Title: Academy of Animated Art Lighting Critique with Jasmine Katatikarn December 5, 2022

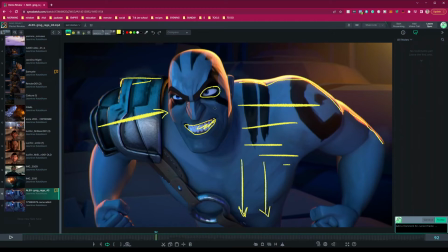If this eye is more in shadow, let it go into shadow. Let the eye whites go a little darker.
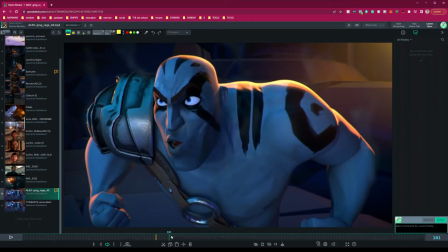So that's the first thing, the lighting itself. And now, let's look into the effects.
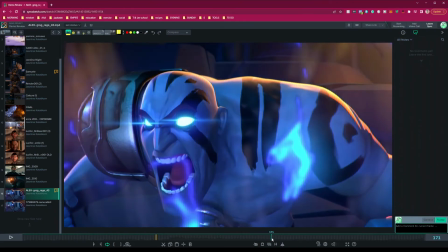So, remind me what kind of look you're going for.
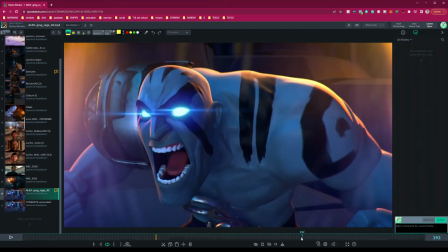Because, you know, if it's a stylized effect, okay.
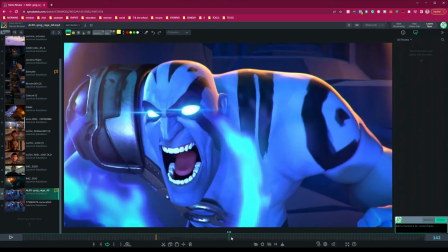But if it's meant to be, like, a realistic,
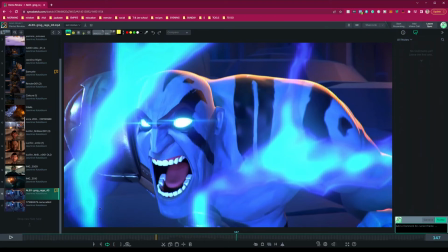like this right here, I would honestly either revamp it completely or take it out.
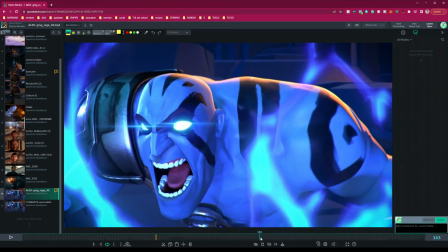It feels very stuck on to me. And if I was looking at this in a lighting reel, I would say something like,
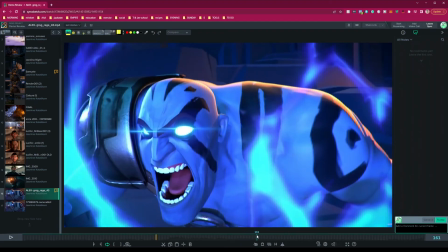oh, this person is so new, they just, like, found an effect feature and they pumped it up to,
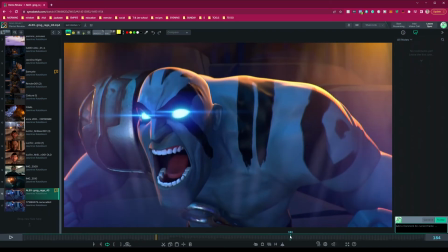you know, distract me, and I don't think it's a good call. So, but, like, this right here, these effects that are going on, that feels interactive.
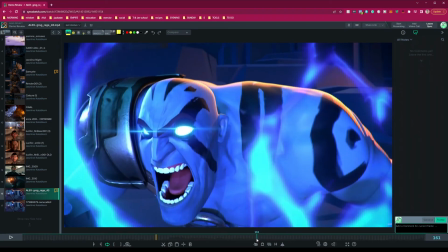That feels like it has depth. It's, like, in the space, but these right here feels super fake and pasted on.
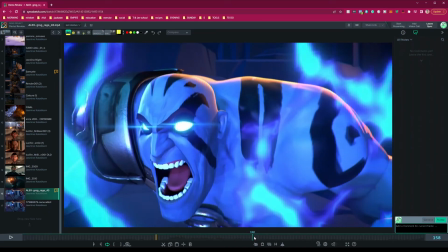Not really a fan, to tell you the truth.
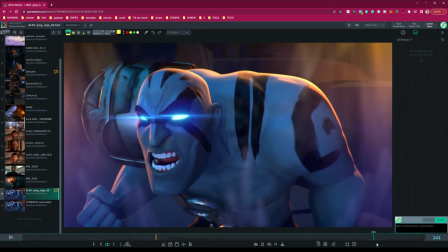And it's kind of like, depending on what you're using this for, if you're using this for a lighting reel,
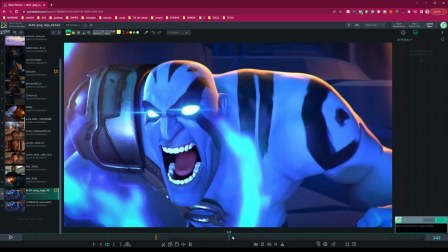honestly, I would take it out. If you're using it for like an effects reel, I'm not sure I'd keep it in either, because then they might question the effects stuff.
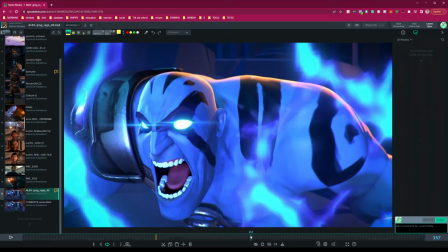And same with compositing. So I think basically I'm saying, let's work, if you want to keep these in, let's work on them.
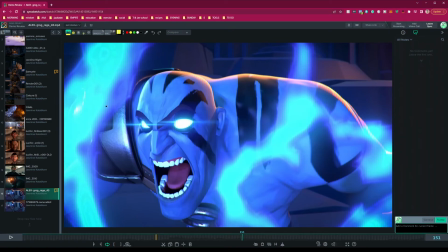I think one, similar to like this thing where it's just super strong and exaggerated, this just feels super strong. Flat, exaggerated, there's no depth here. Yeah, so that's something I'll say.
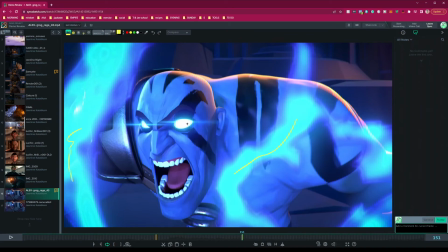As for those light flares, one thing I'm noticing is super straight. They're like going into, kind of blending into one another.
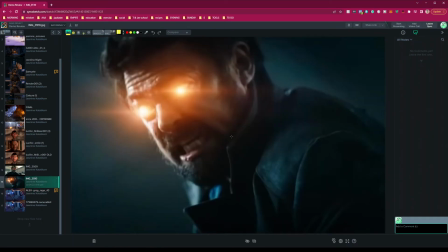Where if I look at your reference, you see how it's like, one, it's more soft, it's more diffused, right?
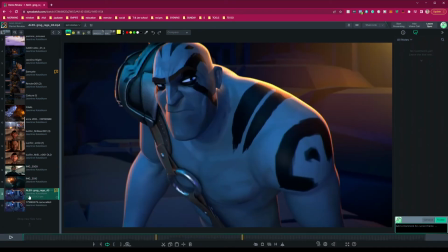In both cases. It's not this distinct, oh, I've lost it.
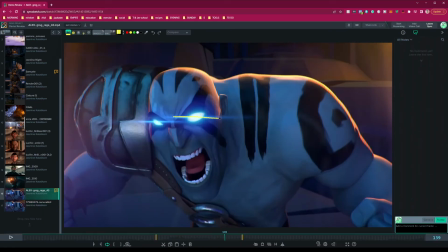It's not this straight line as much in your references.
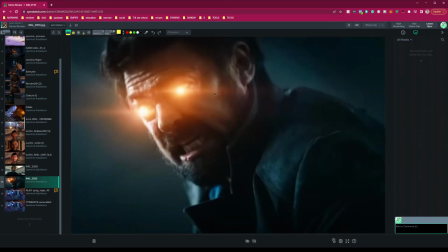Do you see? It's like, it's got a softness to it. It's got a diffused glow to it. So that's the big thing. The other thing is the angle. See, this is angled. Like that. Where yours is more angled straight.
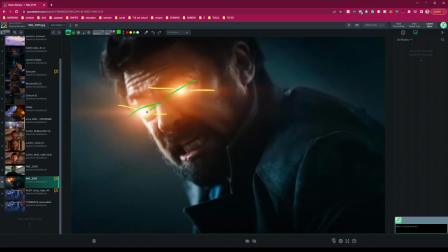Like it'd be like that. Oops. You got the feel. So that is something that
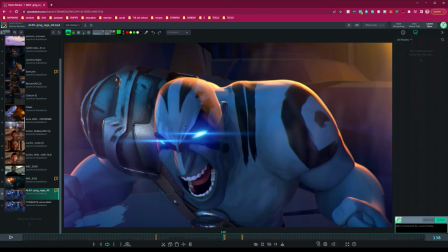I would say, you know, you can angle it more that way, but then also softer, not so defined, and more of like an overall like glow.
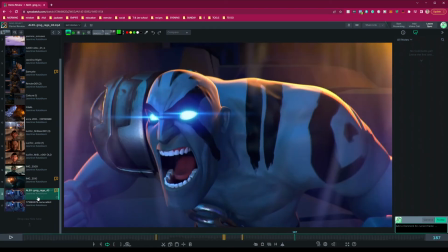So that's what I'd say about that. Do you need it? I think you know I'm gonna say the theme.
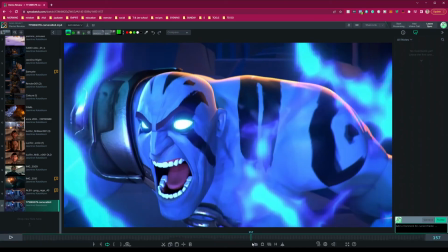Like, I don't know if you need it.
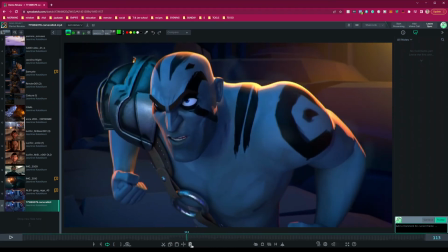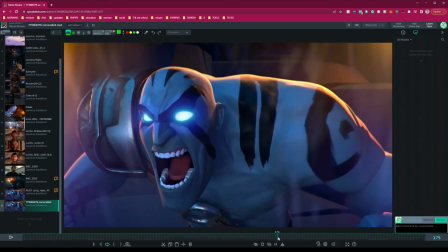I mean, you do have that nice glow there.
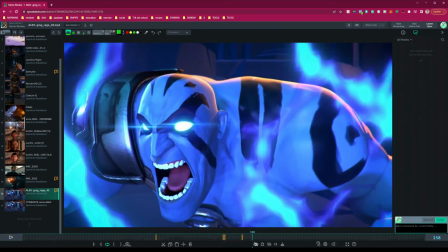I think it would be a good call if you do with those notes.
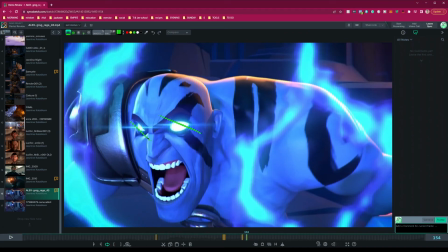Make it more diagonal and way softer, kind of glowing out. But this, I will say, looks way hot. I don't know what that value is, but that is well over 1. I think that might be going too hot, where,
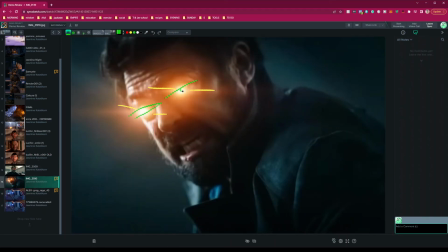you know, this is hot here, but there's only like one area that feels hot, and I don't think it goes up to that value. That's another thing. Like, look at there's like a grad in the glowiness of his eyes. It gets hot.